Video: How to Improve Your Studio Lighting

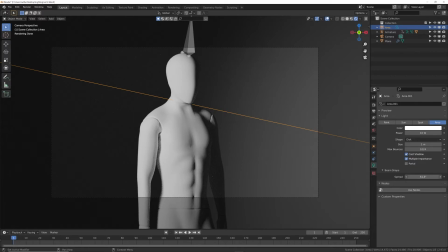If you bring that spread down, it's going to get lighter, it's going to get brighter, but also what we're going to be seeing here is if we get really low,
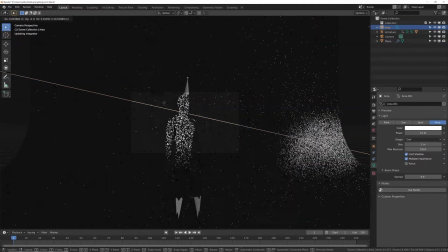it's going to get very striking. And then what I'm going to do is I'm just going to hit G to move my light up so that we can play with where it stops, that shadow there.
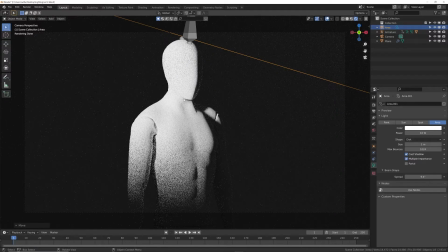And now we have this incredibly nice gradient. And bring that spread up just a little bit maybe. Bring that up some more. So that it's not quite such a harsh shadow. But we have very striking lighting now on our character, and it gradients out.
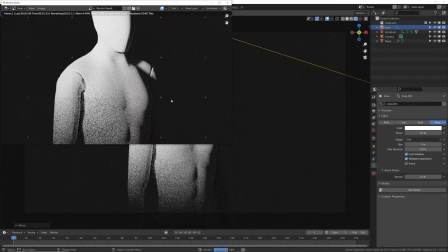It's super noisy. I'm just going to render it so it smooths out just a little bit for us. And there we go.
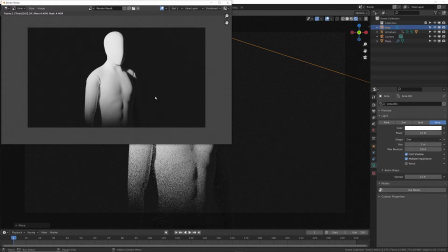That is a really nice way to render out a character. Now, one of the reasons why it looks so nice is because see how it's fading out here at the bottom? It kind of gives us a resolution rather than, like, it gives us a way to end what we're looking for rather than just a straight cut off where it ends. you actually have a reason.
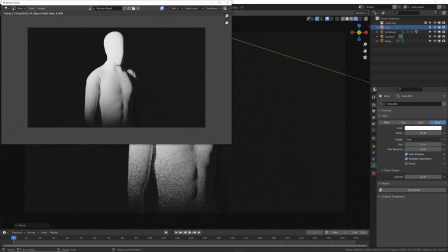It's almost like if you're an editor and you need like a fade to the next clip. It's kind of like that. So you just have this gradient, so it's not taking our eyes down here. It keeps it all centered here. Really harsh shadow, really soft shadow. You have that contrast. You have color contrast. It's a really nice way to get your character to look really interesting and really striking.
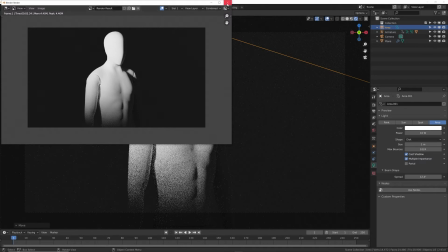If you have like kind of a menacing kind of evil character, it's perfect lighting for that. All right, on to the next one here.
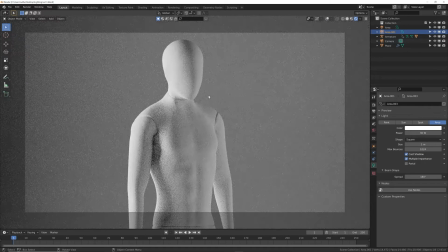So we'll go to setup number 3. So this one is really fun and it's very useful as well.
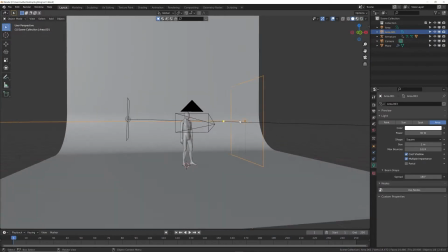So what we're working with here is 2 area lights, a really big one and a smaller one with different strengths.
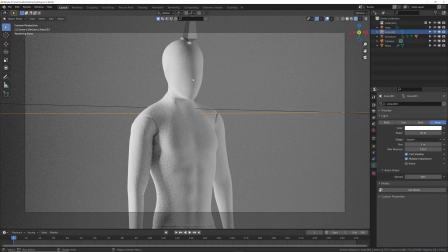Now the reason why this one's important, because what's going to happen, what we're seeing here is much brighter light here and a slightly darker light here. So you're seeing everything's filled out, but when you're lighting something, you want it to look interesting. I mean, the first one was perfectly flat lighting, and there's reasons why you'd want to use that, which is why I added it.
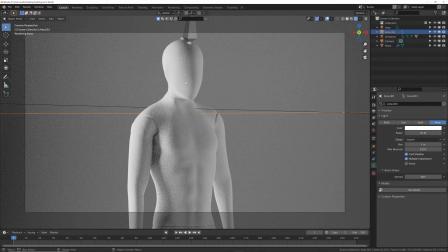But here, you want to have interesting lighting. It's all, whenever all the lights are the same strength, it's actually pretty boring.
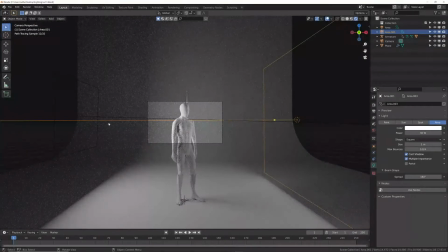So in this case, we have brighter here, darker here, making it interesting. And then we have the light here, which is a little bit smaller, and the light here, which is really big.
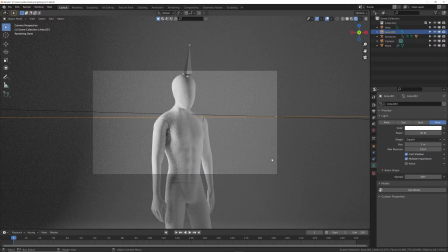The bigger the light, the softer lighting fills out the scene,
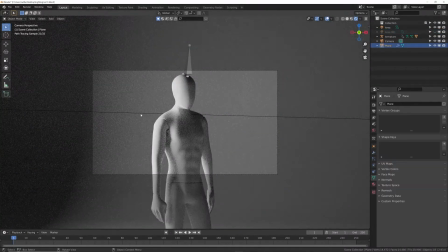because what happens is here is what we have is a pretty moody light here, moody lighting, and it's pretty bright.
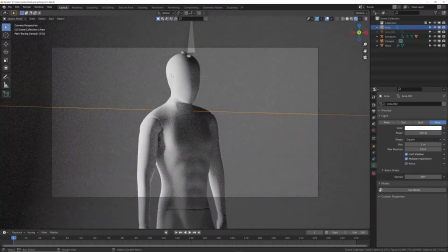It's nice, but say, hey, I don't like how dark this is. I like the fact that this is lit this way, but I don't want this to be so dark.
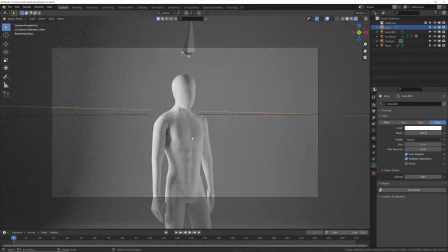Well, you'll incorporate another light to fill that out, but it's not overtaking the fact that we have this really nice bright light here,
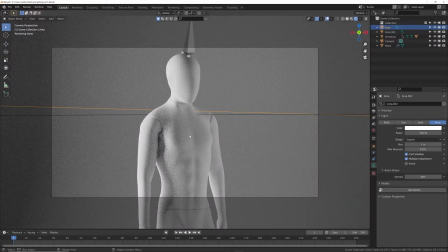kind of showing us shape, showing us shadow, showing us figure, and it's really nice. So that is that lighting setup. It's really fun. It's really easy to implement and super versatile.
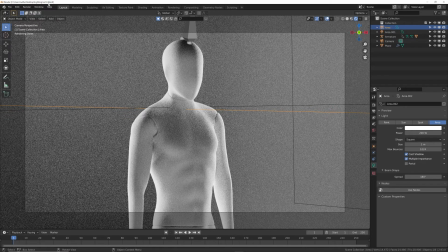So this one's really cool. You get a nice rim light in a sense.
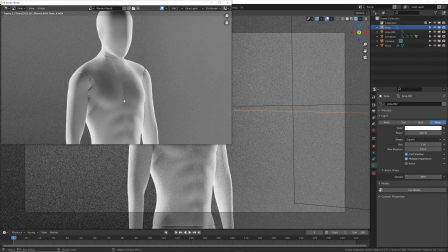Once we render this out to kind of show it how it looks, we have shadow, darkness here, and then very bright on all the edges to show you those back edges, those back figure shapes here.
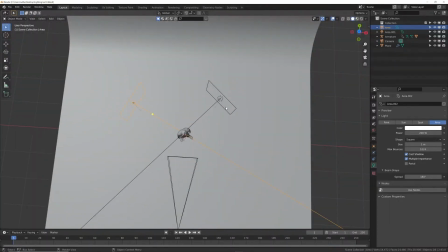The way that's done is to get 2 lights. It's kind of the opposite of the first setup.
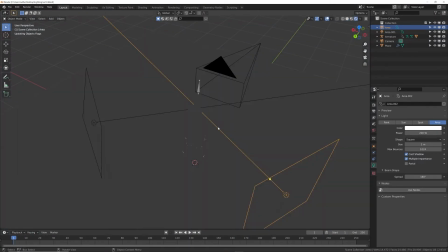So if we were to look at the back here, it'd be boring, nice, smooth, overblown lighting.
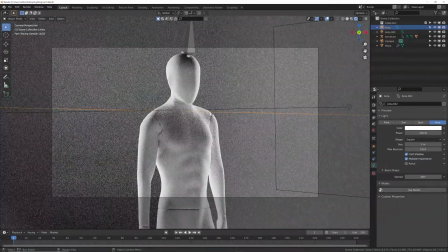So if we go here to the front, we have that, and it's pretty bright as well.
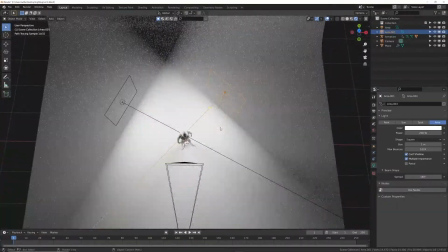So if you have these 2 lights, both kind of the same inverted, so one here,
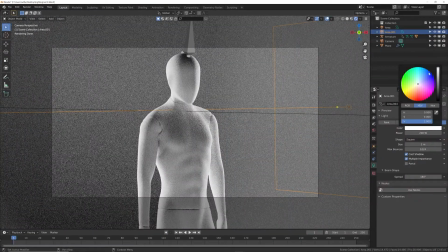and then what's really fun is you can actually get into, if you wanted to introduce some color, like that,
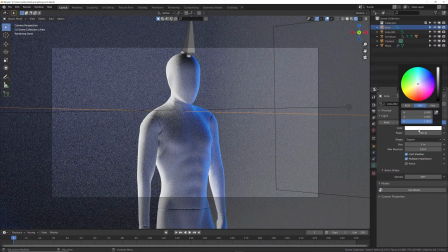and we get the other area light, and make it kind of purple.
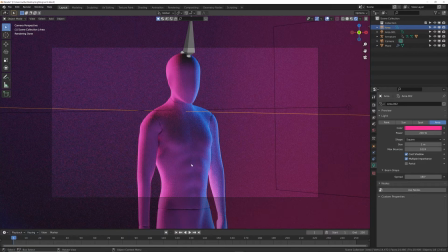It's kind of like a Curtis Holt vibe, but super cool, very neon looking, very interesting,
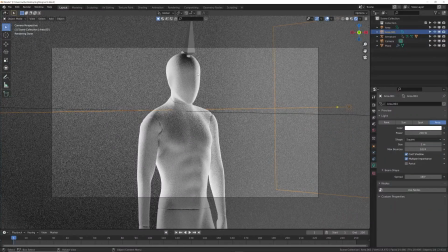and I think it's a very fun one to do to kind of show your figure what's going on,
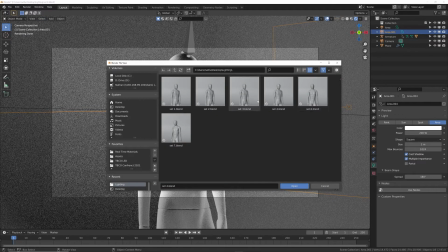and it's really nice. Let's go to setup number 5, which I accidentally titled number 6.
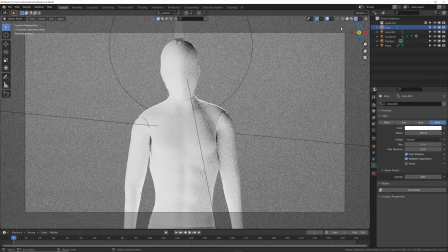So we're gonna go here, click render, and now this one's similar to a couple of the other ones we've shown. It's very basic in the beginning.
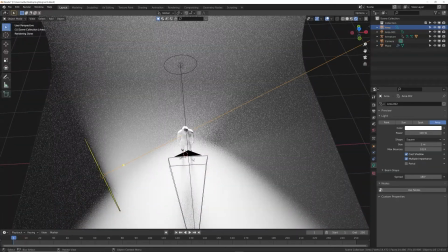So we have a light here and a light here.
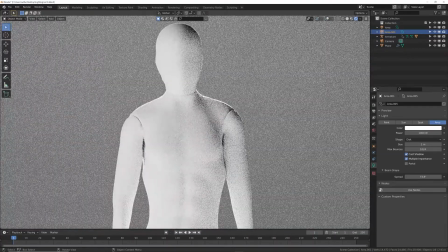What it's giving us is a really bright highlight here, here, and here. And you might think, well, just take it off. It doesn't seem to be doing much. And this is sort of a lesson in subtlety.
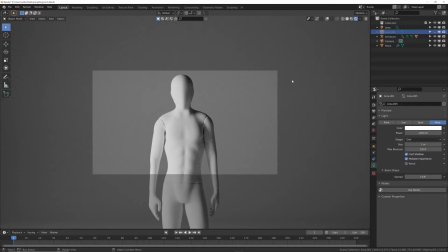What it's doing is it's subtly almost changing it completely with that one bright light at the back.
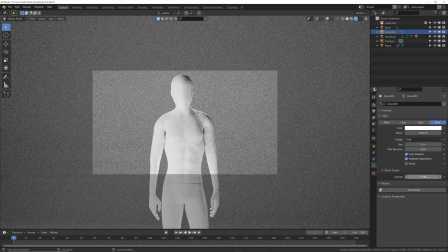And what we did for that light was we played with that spread, because that spread naturally is like 120, something like that.
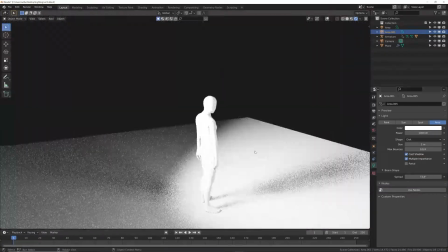I don't know what it is. But what that spread is doing is it's extremely bright.
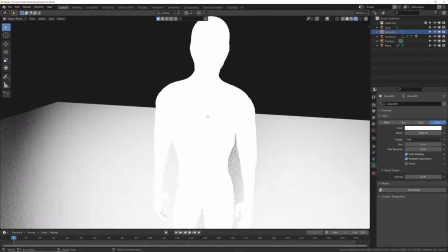As you can see, it's completely blowing out what we're doing, because what it's only going to do is show corner here and at the head.
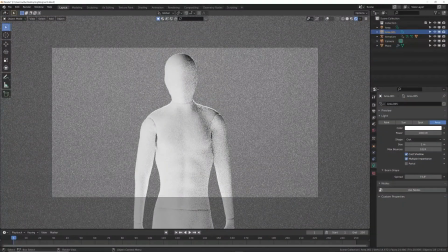And what that's going to give us is a really cool highlight on our figure, specifically up here. That's where our eyes want to go if we're talking about a humanoid figure or something like that. So if we render it out to kind of see how we're working with this,
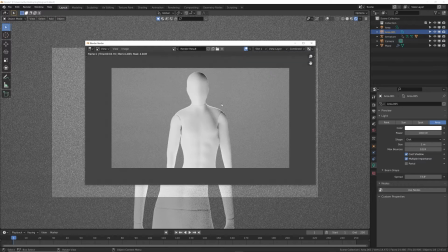it's a really nice look with that highlight right there. And I bet if I put the glare node on there,
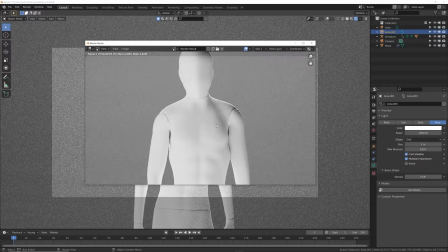you'd get this glare on that highlight and look even cooler. So we have it evenly lit here, very plain.
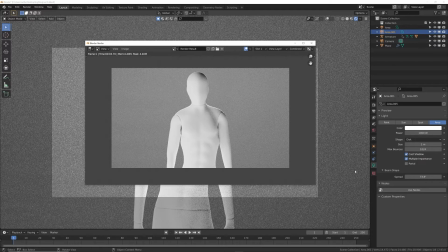So we can have some shadow here and here, super bright light on the back with a low spread, and you get a nice lighting setup.
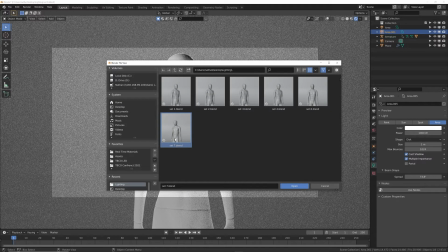Now let's get number 7, which technically should be number 6. So that's my bad. Here we go in the last one.
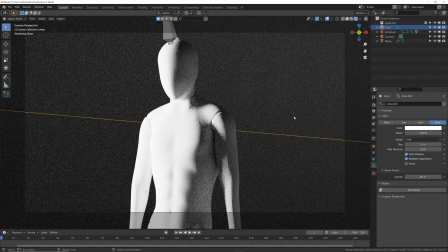So this one is kind of similar to the first, I mean, not the first one, but I think the second one,
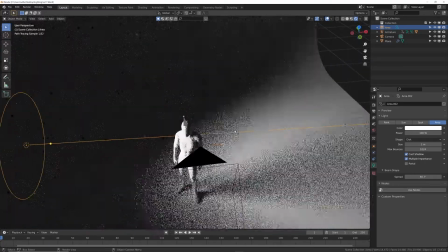except in this case, it's really simple on the lighting.
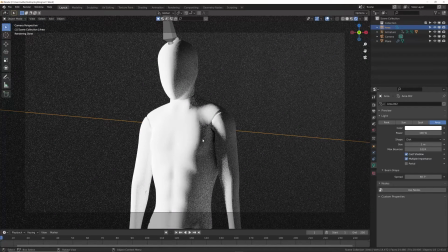And again, we're trying to get a striking, moody look. We're not gradienting it here. What we're trying to do is get a lot of drama, very dramatic lighting, very contrasted lighting here, on the direct side.
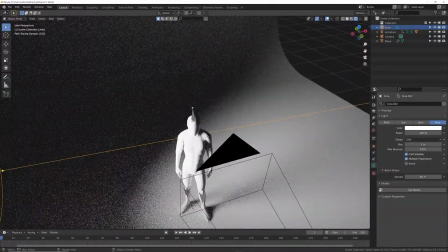And in this case, I put the figure kind of looking at a 45.
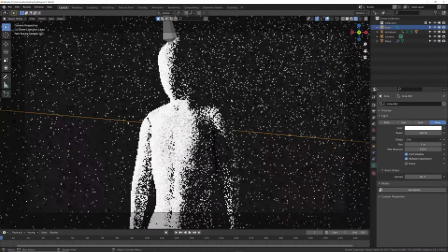So we have the light hitting it, bam, right there, having this lens right here, which let me talk about lens in a second.
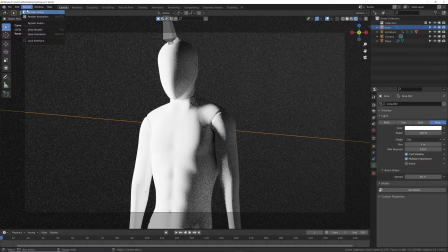And then we have a really dramatic lighting. We have a fairly hard edge on the shadow.
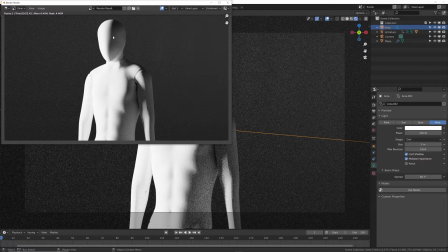And this is just, again, another version of sorry, I can't speak today, of lighting setup number 2. This is a little more basic than it, but giving you another option, another creative way to show really dramatic, like if you have like a menacing character, perfect for this, different stuff like that.
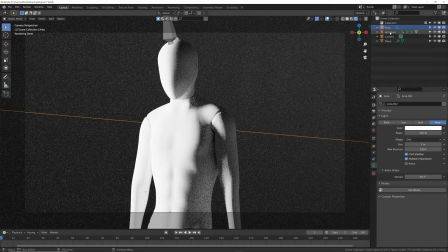Now, one thing I want to mention here on your camera, very important if you're doing portraits, and that's your focal length. If you click on the camera, click on the little green camera icon, you have your focal length.
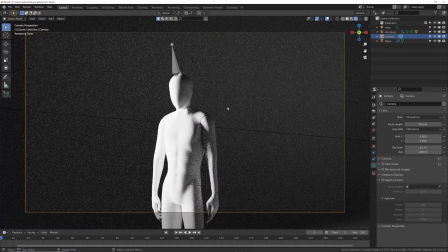Typically, it's at 50 millimeters, which is also still really good for portraits.
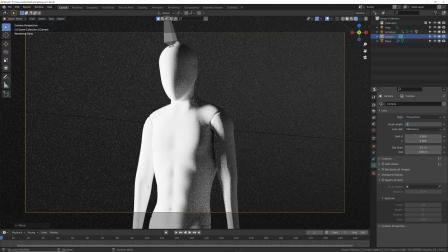Let me show you what's bad, and that'd be like a 35. If we zoom in here on a 35,
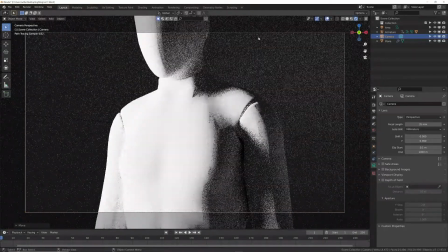it's not that cool, especially if we're trying to get close-ups here on a 35 millimeter lens here.
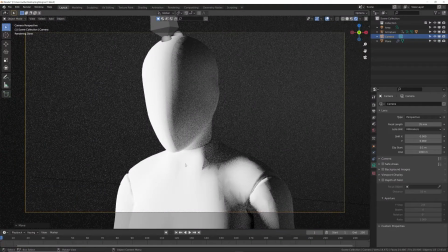We have that. Let me show you how this would look with an 85 millimeter, same setup.
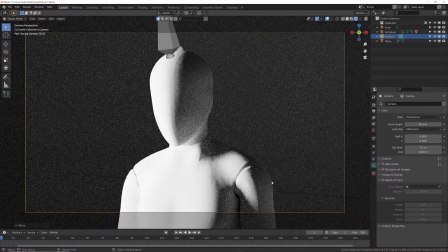85, then we'll zoom it out. Same setup, but it looks a lot better, and that's because it's got a tighter focal length. It's flattening things out. It's not bowing it out in a fisheye. It's hard to really see, but if you compare them side to side, this one would look a lot better if we're talking about portrait photography.
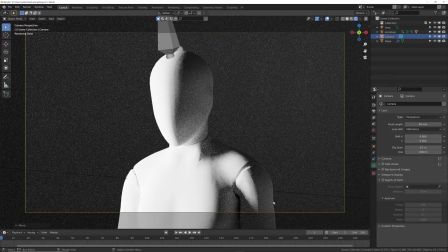Smaller focal lengths are better for taking shots of environments, interiors, different things like that, because you could see everything. In this case, we're centered on one point, one person. Getting that 85 millimeter focal length is a much better way to go. With that being said, that is the lighting tutorial here for Patreon.
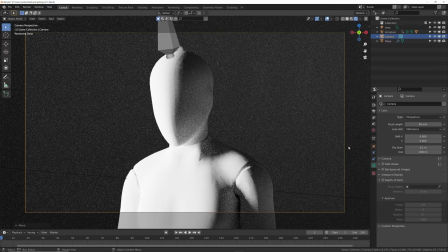I appreciate you guys supporting me, and I'll see you in the next tutorial. Again, if you guys want to download these lighting setups, they're available on Patreon. Thank you guys for watching.